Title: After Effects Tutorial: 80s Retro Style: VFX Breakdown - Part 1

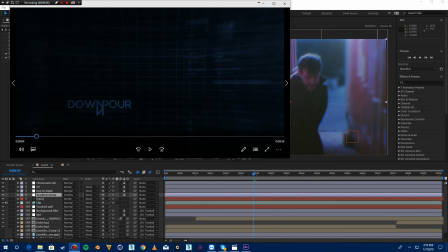0:03 Hey, and welcome to the first of hopefully many tutorials for Downpour Virtual Execution, the digital short I made.
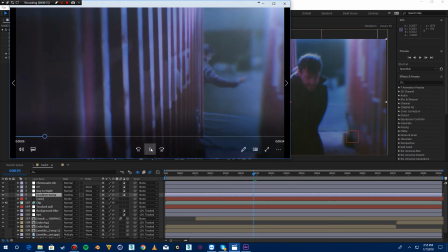0:10 Just had a lot of visual effects, and you can find it on my channel. And today I'm going to go through this little scene right here.
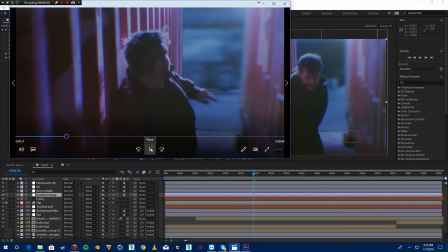0:18 This one. Not that. That.
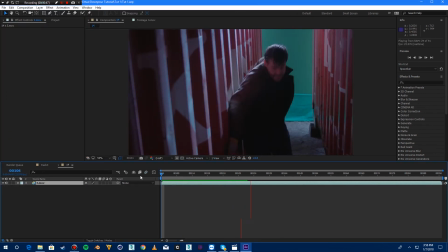0:26 So the initial shot is this, right? So this is what we shot.
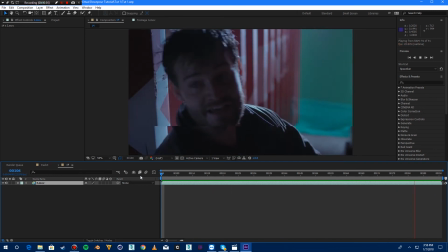0:34 I love the audio playback. It's just me running through these storage containers.
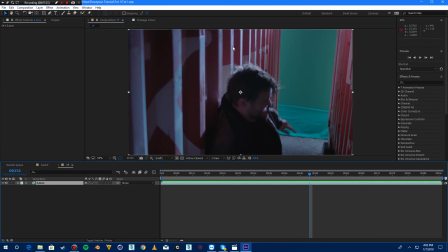0:40 We've got a big light right here. We'll go over the actual setup and everything we use. We've got a big light here. We've got our two storage containers out behind our warehouse. These are real. Anytime you can use practical, use practical. Don't rely on CG. I'm a CG artist by trade, and I know that if you can do it for real, do it for real.
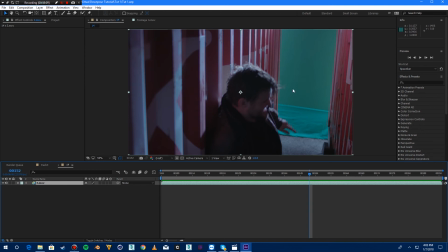0:58 And the ground, we wanted real ground, because ground is always hard to do. So we've got this big green screen back here held up on two C-stands. It's clamped to it. This is kind of the pop-up kind with the hard edges. I really like those because they're smooth. They're a solid color. They don't change. They don't get wrinkly, really. They're really nice, but it wasn't big enough.
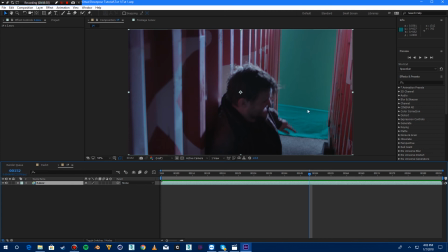1:18 So we had to wrap this green cloth we had, this backup old green screen we had. You can tell they're kind of different, and the lighting is not smooth on this. It's smooth here. It's a nice solid green all the way through here. It's all wrinkly. You can see the shadows and highlights and different things, and that's going to be an issue later.
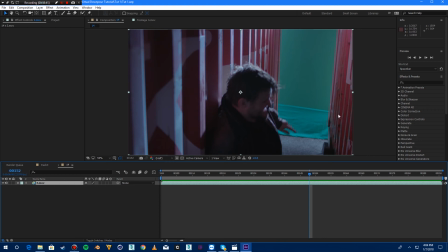1:37 But especially when you're mixing greens, and you are going to get stuff like this when you have specular, basically, like highlights on your storage containers that are going to show the green. So be mindful of that, and try to fix that, and watch out for that.
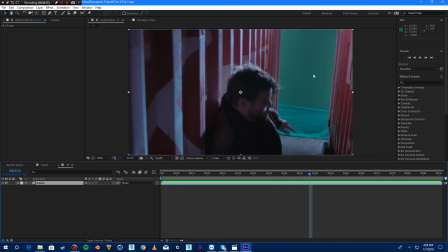1:52 If you're doing anything near glass or windows or anything when you're trying to use green, don't do it, because it's going to key that out too. So, but this will be okay. It'll end up all right. We'll see. There's ways around it, but we'll talk about that. So the original shot, I run in,
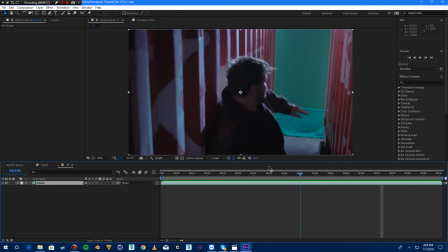2:08 I'm all wet because I took a bucket of water, dumped it on my head, dumped it on my jacket because we wanted it to be raining. We wanted it to be nighttime. We wanted it to be raining, and we shot it at about 3 o'clock in the afternoon. And the end result is, you know, this.
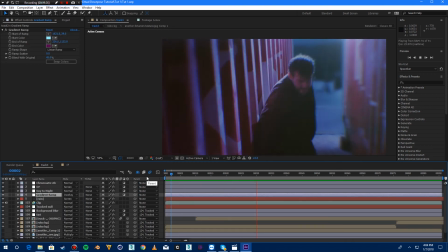2:24 Pretty cool, pretty different.
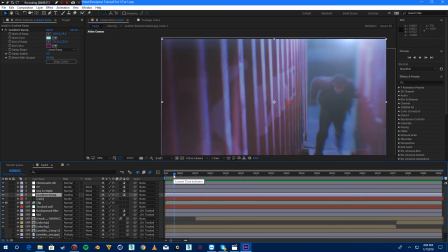2:27 So the first thing, we're just gonna go through and break it down each thing one by one and just turn these off just so you can see what's going on.
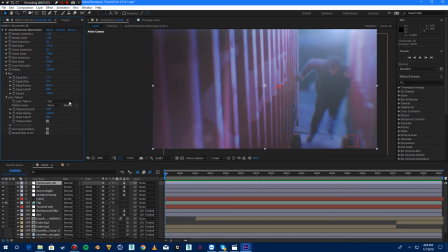2:35 So this first layer is the Chromatic Aberration, which is from Magic Bullet Looks Universe, which I'll link to in the description. It's amazing. A lot of people have made this really cool stuff. I use it all the time because I love like 80s retro style stuff, and they have some great effects for that. There's a lot of presets and things and holograms and things like that. But what this does is I really like it.
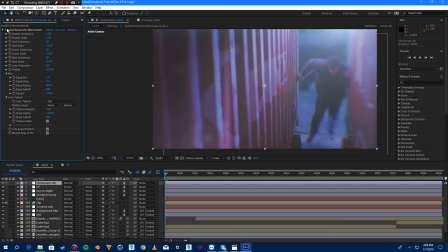2:54 Kind of takes the colors and just kind of bleeds them a little bit, like the blue and the green. If you look real close right here, you'll kind of see some blue here and some green here, or I mean red, sorry. And without it, it's fine. It doesn't look that different.
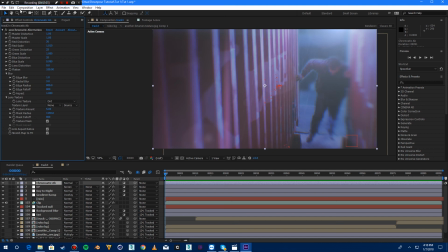3:08 It's adding a little blur around the edge, kind of a blurry, zoomy vignette, which kind of gives it like looking through an eyeball more than a lens, because you don't kind of really focus on everything at once. I don't know, it just kind of helps you focus. Anytime you can bring your viewpoint in, you just kind of, it's just stylized, really, is all it is.
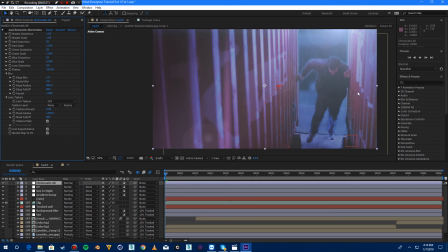3:27 I thought it looked cool, and sometimes that's enough, you know. You don't overdo it. Some people may see that as too much, but, you know, like I was talking about here with these little green slivers that might key out with the reflection of the green, you know,
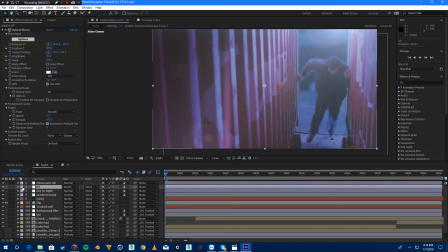3:43 you blur that and you don't see it anymore. So problem solved. A little bit at least.
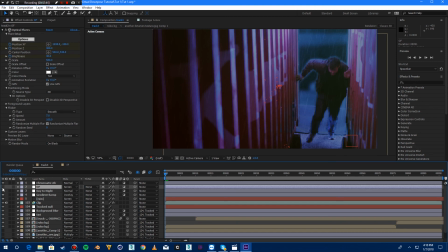3:49 So always remember that. If you can fix it in there and make it stylized, maybe it'll work. But I love that. So that's that one. This was also one of my favorite things to use.
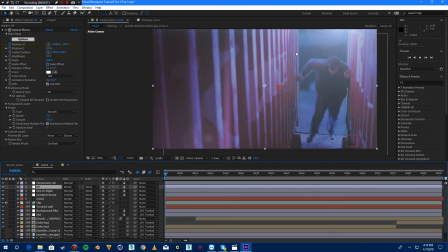4:01 Andrew Kramer's video co-pilot Optical Flares. I'll link to that. If you haven't seen him and his tutorials, check it out. Everything I know basically comes from him and trial and error.